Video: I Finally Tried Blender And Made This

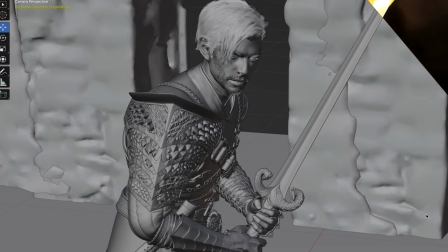(0:00)
design and model an original character and use Blender to bring it to life.
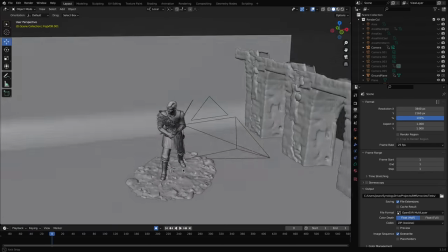(0:05)
Those were my goals when I started this project nearly 2 years ago.
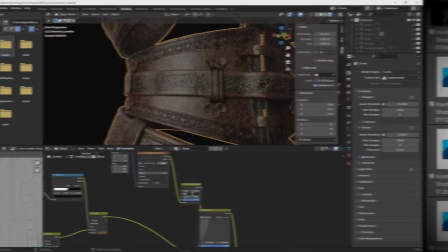(0:09)
Now, countless revisions later, hundreds of hours of modeling and texturing, and thousands of dollars of rendering time, I finally finished.
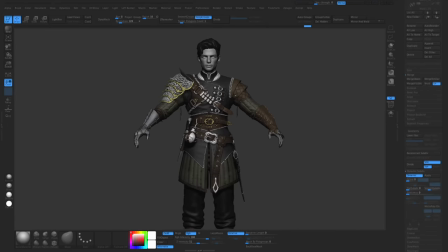(0:18)
What started out as just a simple idea turned into a project of epic proportions. This is how I made a Dragon Hunter with Blender. So, why even make a Dragon Hunter? What's the idea there? Well, for fun, and I wanted to do something fresh and different, and I had just come off of making Flex,
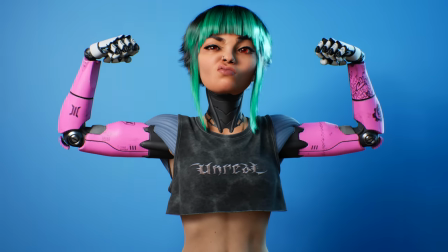(0:38)
and she was a stylized sci-fi girl, kind of the opposite end of the spectrum. You know, I love these strong genres, and I love things like Lord of the Rings and Game of Thrones, so I very much wanted to create a character in the style, in the theme of this epic dark fantasy world.
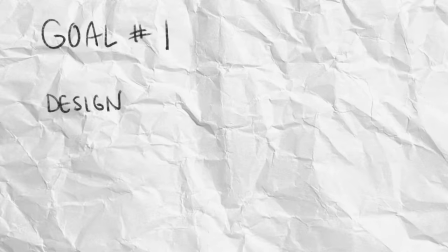(0:54)
And my main goals were to work on and practice more creating original designs and also learning Blender. This is merging the two. And as with all my projects, obviously if it goes well, I'd want to add it to my portfolio and post it to artstation.com, who are incidentally sponsoring this video. So shout out to ArtStation and more about them later on. In coming up with a kind of a dark fantasy world, I came up with a few character ideas that I liked, but this one seemed the most straightforward, ironically. So let's jump into the reference and I'll show you what I was thinking. So here we are in my original reference board.
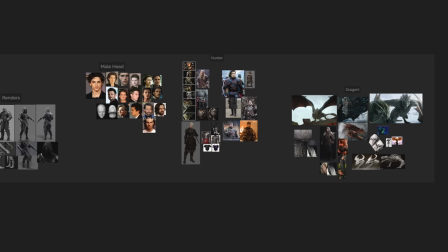(1:26)
You can see if I go bird's eye view, some different things here. Now the ingredients were this main protagonist, let's say, and obviously the dragon and final presentation. Originally, I thought I was just going to be doing a model, like a high poly model, but I couldn't help myself.
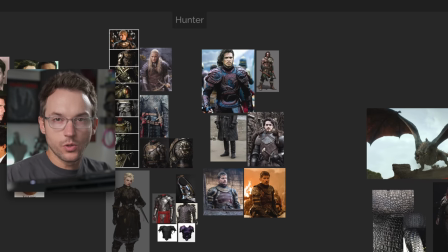(1:42)
So jumping back over here, now the idea was to do this sort of protagonist character that's not this pure good,
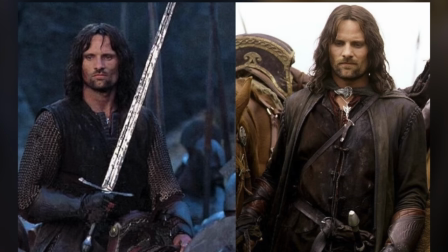(1:48)
and really the kinds of characters I'm thinking about is like the Aragorn, Will Turner from Pirates of the Caribbean, obviously Jon Snow, which you can see in here. Heroic character that's not super buff. Ignore this for a second. Patchy beard, you know? And I wanted to obviously tie it in with the dragon, and I wanted to kind of exercise and show off modeling skills and just get into the modeling.
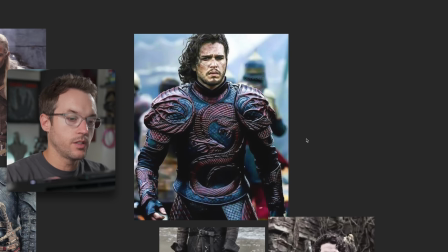(2:12)
And this was the key reference that I went off of. I didn't make this. This is a photo bash of this Dracula movie plus Jon Snow.
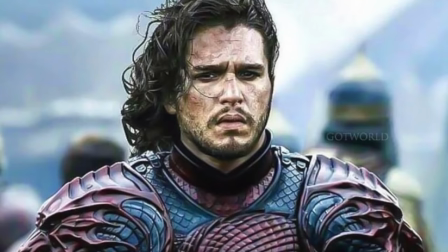(2:19)
And I just thought this hit the vibe for sure. It gives me lots of opportunity to show different kinds of modeling.
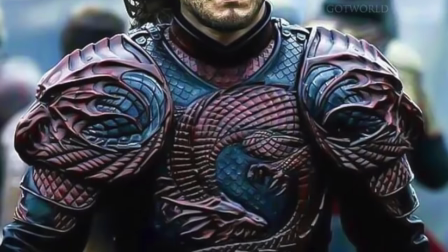(2:25)
It incorporates the dragon theme and motif. You know, it's super detailed, wavy hair, dark haired, roguish character. So once I defined the vision and I put together this reference board, I jumped into ZBrush and I started with my base mesh and just started adding things to the costume because I'm going to finish the design in 3D.
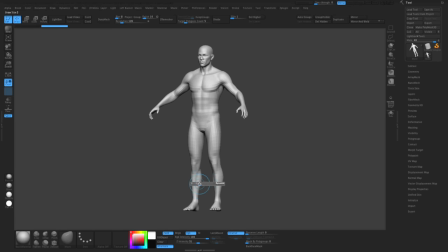(2:41)
So starting out this project in ZBrush with my base mesh, as I do all my character projects.
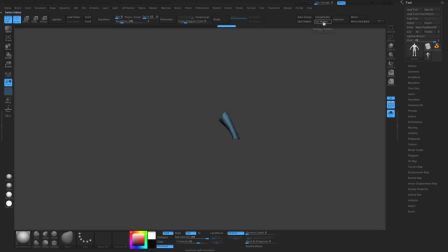(2:47)
When I did start this project all this time ago, I wasn't even sure if I'd be using Blender at all.
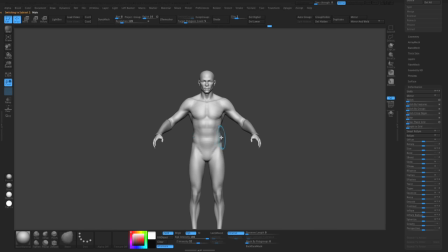(2:53)
But ultimately in this workflow, what I'm doing is I'm replacing Maya with Blender.
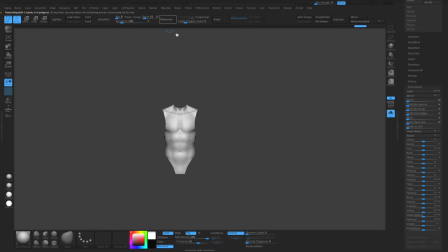(2:58)
So either way, I would probably be starting any kind of high poly character model in ZBrush. It is a tool that's made just for this purpose, and it's where I feel most comfortable. In the early stages, it's all about being fast and loose.
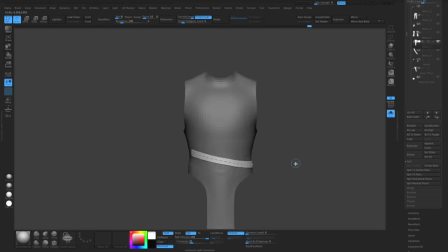(3:11)
I'm just ripping off pieces of the model to create costume elements, using things like this curve brush to make a belt. I know he's gonna have at least one belt, and I also know that layers is gonna be one of the main tools I have in the design. So we're starting to block out different elements of a costume that can layer together to create something that looks a little bit more complex.
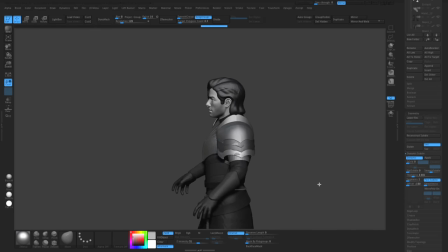(3:28)
And even the armor themselves, I started to overlap them in kind of a scallop pattern to hopefully evoke the feeling of scales like the dragon.
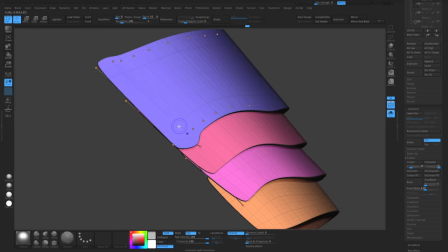(3:34)
You can see I'm trying to add sharp points and swoops to some of the different elements of the costume.
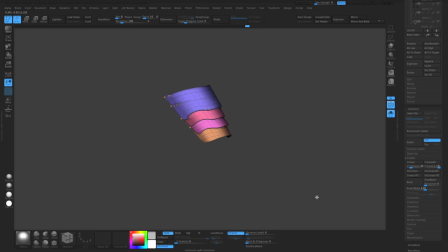(3:40)
Again, to try to make things look like a dragon's wing, like dragon's claws. That's the idea. I even experimented with a couple different ideas on how to incorporate a dragon.
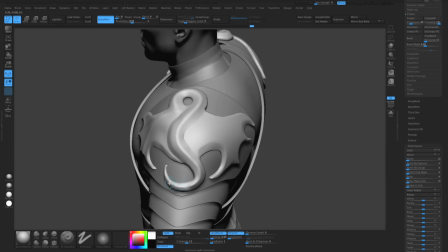(3:49)
Like one is literal as just trying to sculpt a dragon kind of shape to put it on his shoulder pad.
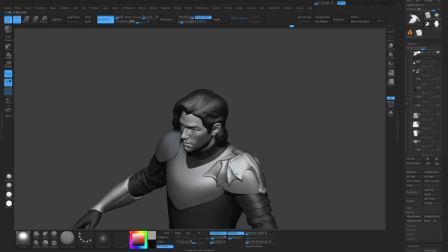(3:54)
Very much like that original concept, but I just didn't get to a point where I felt like anything was gonna work.
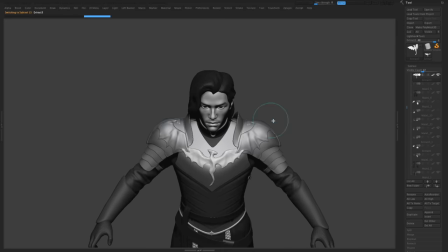(4:00)
I even tried adding the dragon to his chest, which kind of works more as like a Batman logo, and quickly deleted that.